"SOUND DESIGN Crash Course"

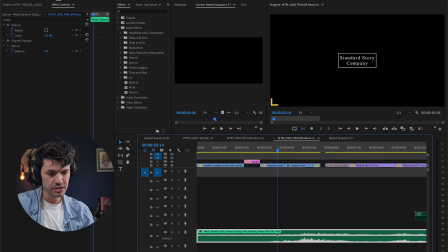Now what I would like to do is actually take this part where the wind picks up for as the camera flies in on that second drone shot. So let's see if we can just move this over. I don't need the wind over the football game much, so I'll just cut it there.
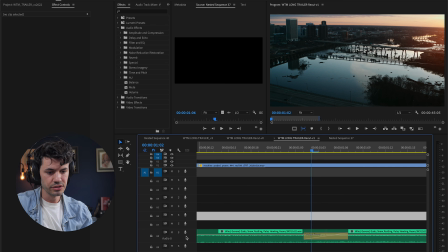I'll blend these two parts together with a little cross dissolve. You want your audio to flow like a river.
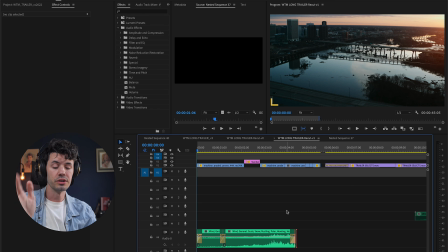You don't want it to just have sudden starts and stops for the most part. I pretty much always do just a quick cross dissolve at the beginning and end or in between audio clips. Just smooths out any distracting differences in the sound quality. And let's push this over.
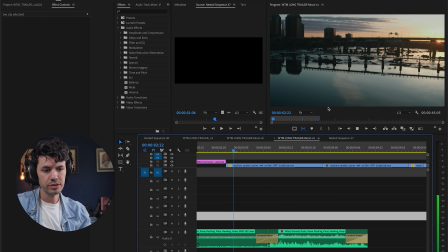I don't want it to pick up until we do the speed ramp. Yeah, that's about right.
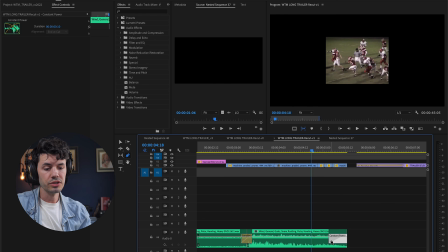Here's the difference between doing a keyframe versus a cross dissolve on the audio like this.
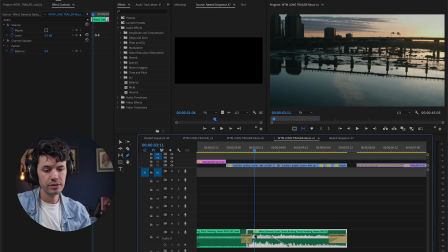If I were to keyframe out the audio, Similar, right?
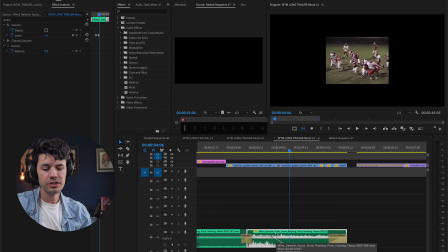But now let's say I want to add an effect to it, like a studio reverb. Reverb is an effect that I use all the time, which basically gives it an echoey type sound. Let's say I go down to the Great Hall preset, which is a good default if you want a very significant reverb.
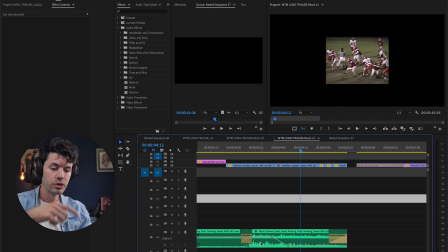The reverb effect continues over this part that I've keyframed down to silence.
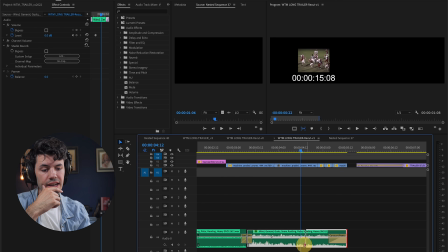If I were to use the reverb and just have the clip end with the crossfade right there,
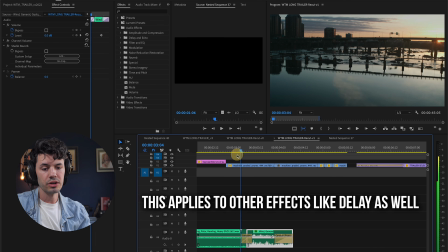the reverb effect will go down with this crossfade effect into silence.
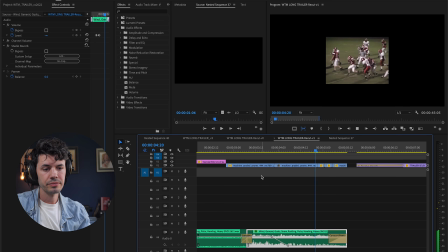And it'll end too quick, and that's no fun. So we're gonna keep the keyframe, and it's got a nice little ring out of reverb at the end there.
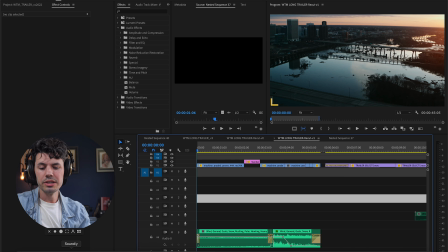Love that. Now we want some more ambience though. Let's get some birds chirping.
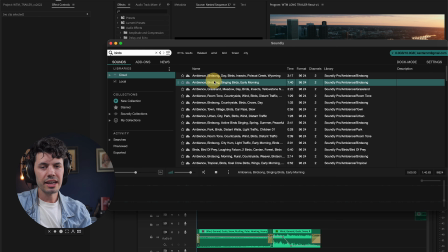And another great thing about Soundly, they have a pretty extensive catalog.
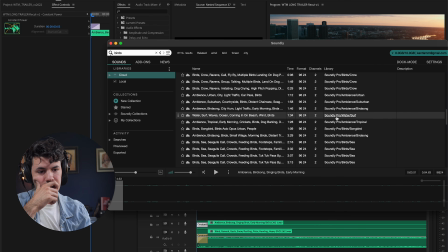The stuff that they don't have in their own catalog, which you'll see here, Soundly Pro Sounds, they also have an integration with freesound.org, and it will take all of the free to use Creative Commons sounds from Freesound, and it just throws them right here in their library. So I can grab the bird sounds from here.
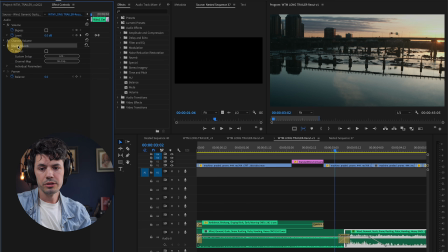Good stuff. You know what? I'm gonna add a little reverb to it too. I'm gonna copy and paste it onto here.
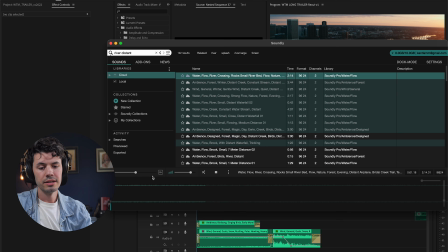Find some river sounds. So let's say I use this one.
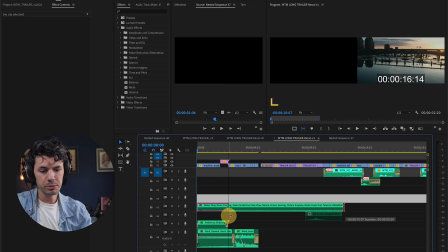It sounds a little too close to my liking, so I'm gonna put some effects on it to make it sound like it's further away.
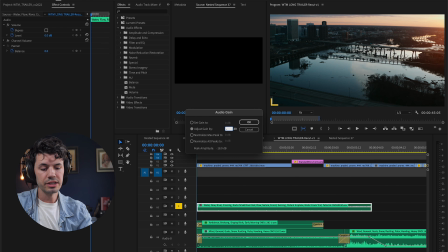I'm gonna solo this so I can hear what I'm doing. First thing is to make it less loud. But I've just added a low pass.
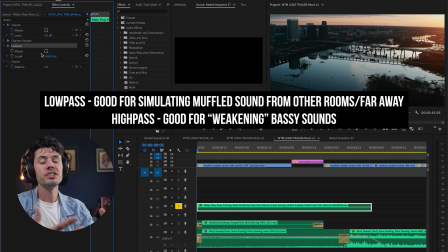Low pass is going to let all of the sound that is below a certain frequency in. So all of your low bassy sounds get to pass through to your ears. There's also a high pass, which is gonna let high pitched frequencies pass through your ears.
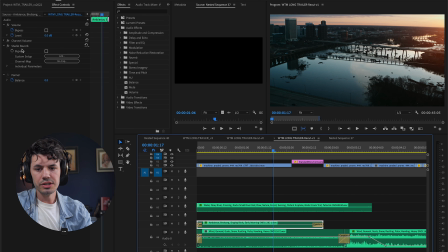But I use these all of the time. I think in addition to the low pass, it needs some reverb.
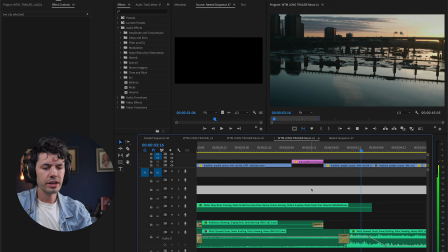Oh yeah, it's very subtle. We're building this world sound.
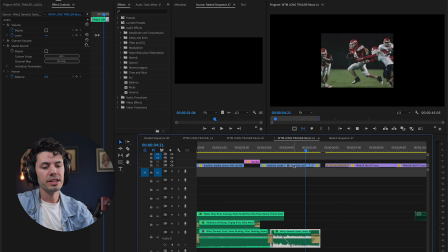Obviously the crowd cheering here, and then we've got some boom, boom, boom, these quick stills.
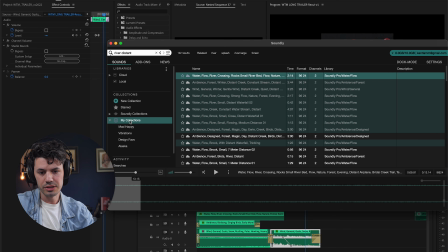Actually, I've favorited these sounds because I use them so much. Sound design favorites.
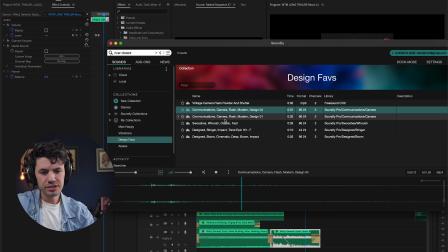These camera flashes, use them all the time.
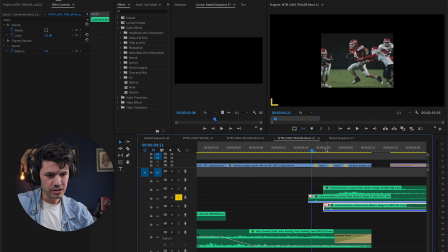What I tend to do when there's repeated sounds like this in quick succession is make them get progressively louder, or sometimes I'll even speed up and slow down the clips as they go so that the sound is just slightly different. So I'll do a combination of that now.
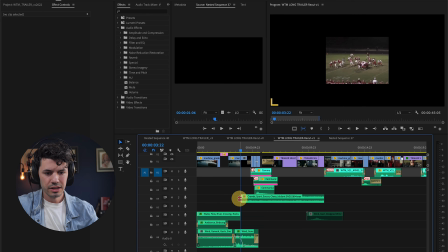So let's get some football crowd sounds in here. And here's where that reverb is really gonna come in handy.
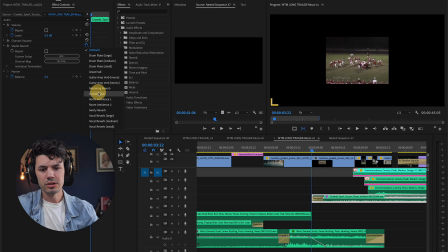So let's get that studio reverb back on. Let's go to Great Hall, and I'm going to really amp this up.
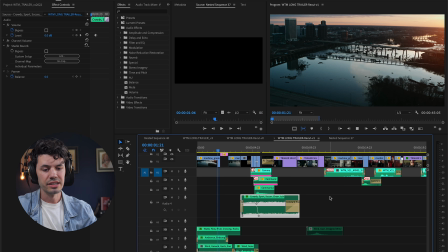Let's see how this is looking.
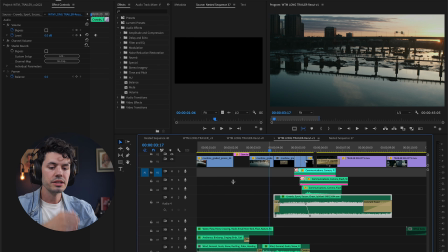Yeah, I would like to build that up a little more.
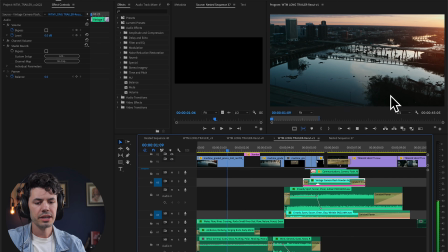All right, so one thing I'm realizing now is it's nice that we have this ambience, but when this comes up, I want that to hit.
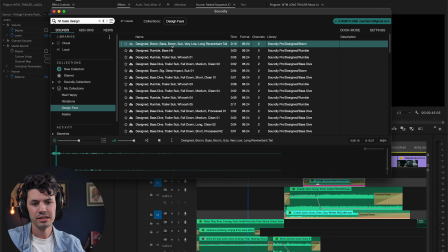I want to know that we're watching a trailer here. And that's beautiful.